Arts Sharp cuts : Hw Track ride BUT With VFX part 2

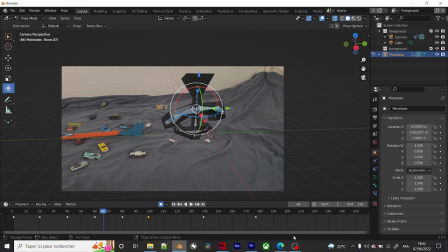(0:09)
alright guys there
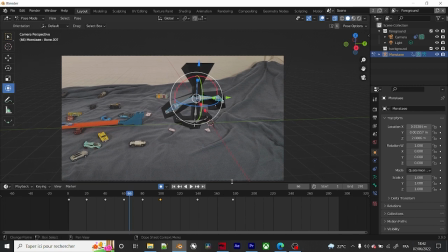(0:13)
we go so welcome to the behind the scene the official behind scene and as you
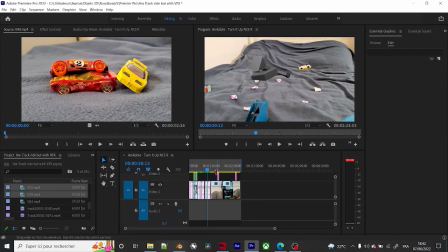(0:21)
can see let me show you something I just finished the video there we go so if you are
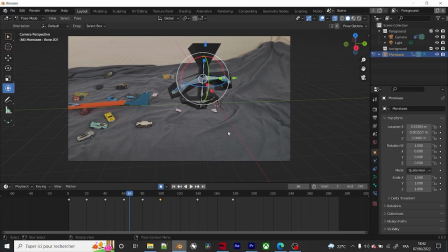(0:27)
not from the road beast place or you just knew make sure to watch the full version on my other channel link to that down below as well as on the comment section and yeah let's get into it so the goal here
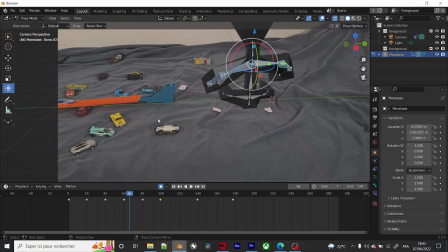(0:44)
is for example we got this scene and so you got the cars all over
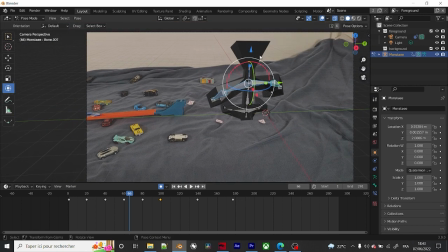(0:50)
basically what that means is that I want from the viewer to say that huh this monster is just throwing out cars and playing with them But still, there is also the other guard who will fight him, but that's gonna be later.
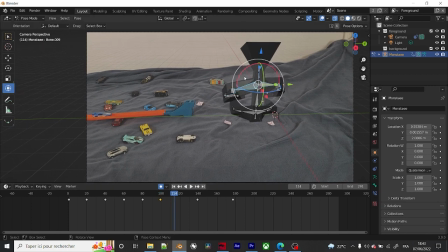(1:08)
And so these are hand animated. I mean, these hand animated, these are the keyframes, we call these keyframes. and um yeah this is really simple like it's really random it
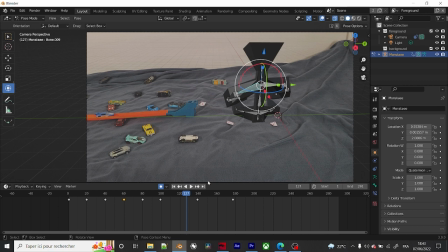(1:23)
doesn't fit it doesn't actually have to be uh to go like from a to b to c to g etc uh just like copied and pasted the same keyfreads over and over and then mix them up so that it looks way
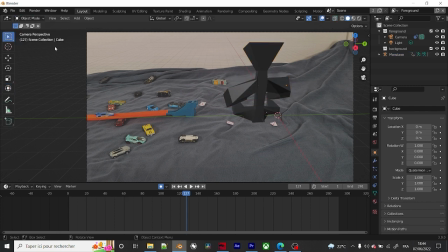(1:42)
more random and let me show you the track in motion ok so hmm nope there you go
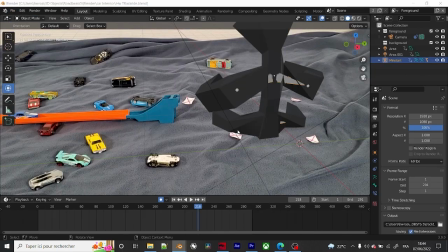(1:55)
on save this
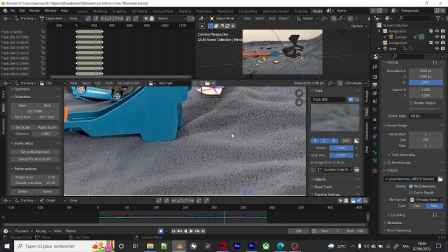(1:58)
is it oh yeah there you go so what I was talking about regarding the megapixels and everything first let's start with that, the megapixels. And as you can see, as I scroll, there's these big cubes. And the more a camera has a lot of megapixels,
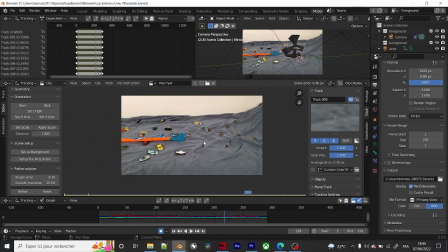(2:18)
the more the image is going to look beautiful.